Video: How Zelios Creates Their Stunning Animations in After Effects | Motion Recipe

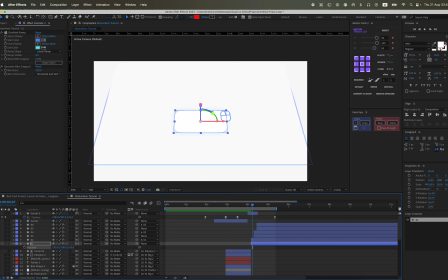53:54 What if we set the value to something like how much? 100 here, 100, and now everything is fine. So it turns out that because of the way things are positioned along the axis, some elements overlap others in terms of their position in space.
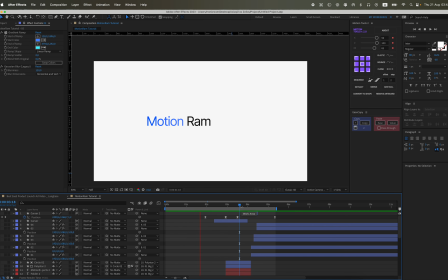54:13 When we set the value to 100, they separated a bit and our cursor ended up on top. So this is the animation that we actually get. Let's even make it a little bit more.
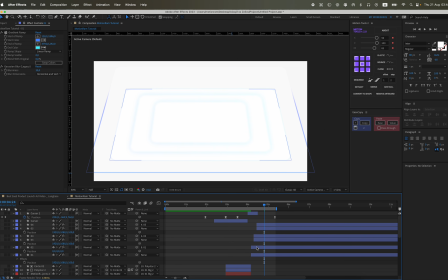54:32 Let's add a Gaussian blur to these white shapes, for example, specifically. And let's even further increase the value just a little bit now to 150.
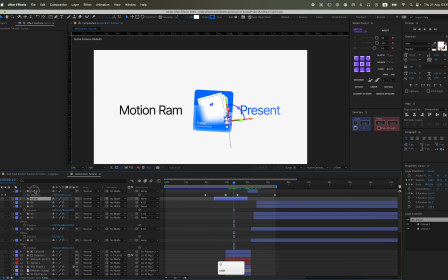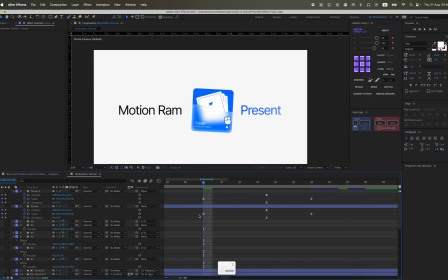55:07 Let's make the cursor a bit smaller to 95. So the click isn't so strong.
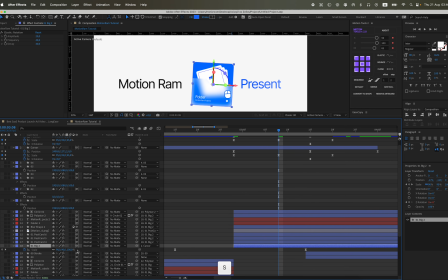55:13 Not as strong, to be precise. Alright, and now let's proceed to add to our rather large rectangle. Let's also link it directly to the cursor as well.
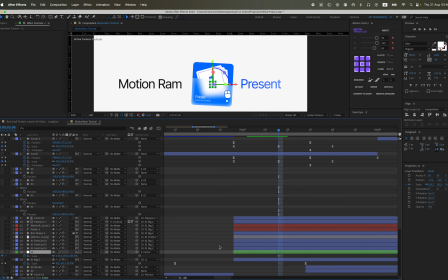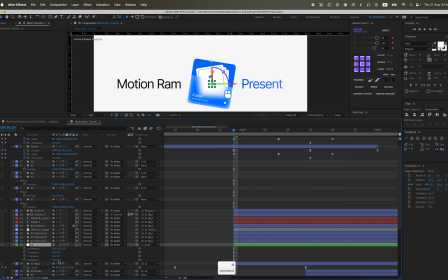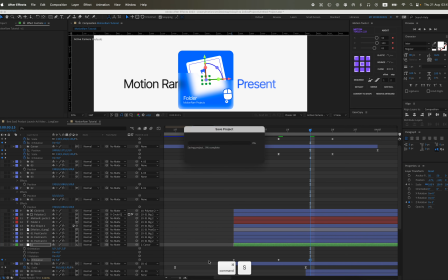56:01 And now let's proceed to create an additional and distinct rotation animation. Specifically, when our interactive shape is precisely grabbed or engaged with the mouse cursor,
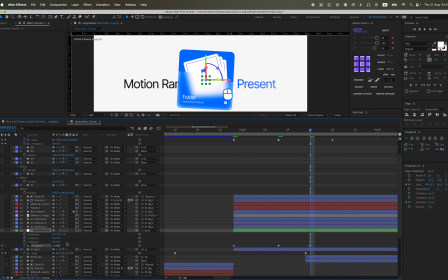56:10 we will then implement and apply an extra, noticeable rotational effect to it. These are in fact those secondary animations that serve as important and valuable additions to the main one, enhancing the overall visual experience.
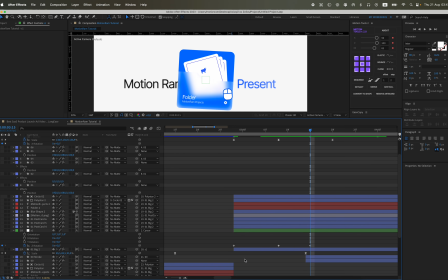56:26 And they will make the animation look a bit more professional, because if there's only one animation, it will be a bit boring. This way it looks more like realistic movements. When you pick up an element, it doesn't just get picked up instantly, but has some additional motions.
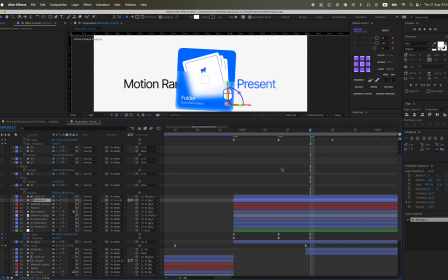56:41 For example, when you pick something up with your hand. With your hand, to be precise, you first have to lift it and make some extra movement. Okay, we've got some kind of bug here. This is probably also because of the shortcut, either because of the scale or because of the position.
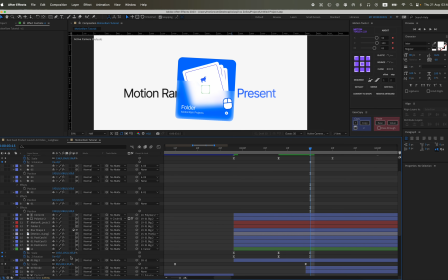57:01 We need to carefully figure it out fully over time. Yeah, try increasing the scale just a little bit more so that it's there in that location as well. And our elements were on top of the shape, basically, or they kind of overlapped it because they had the same scale.
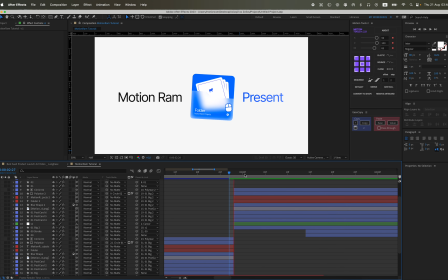57:24 Maybe there was a difference in position there. In any case, you can also fix it by adjusting the scale.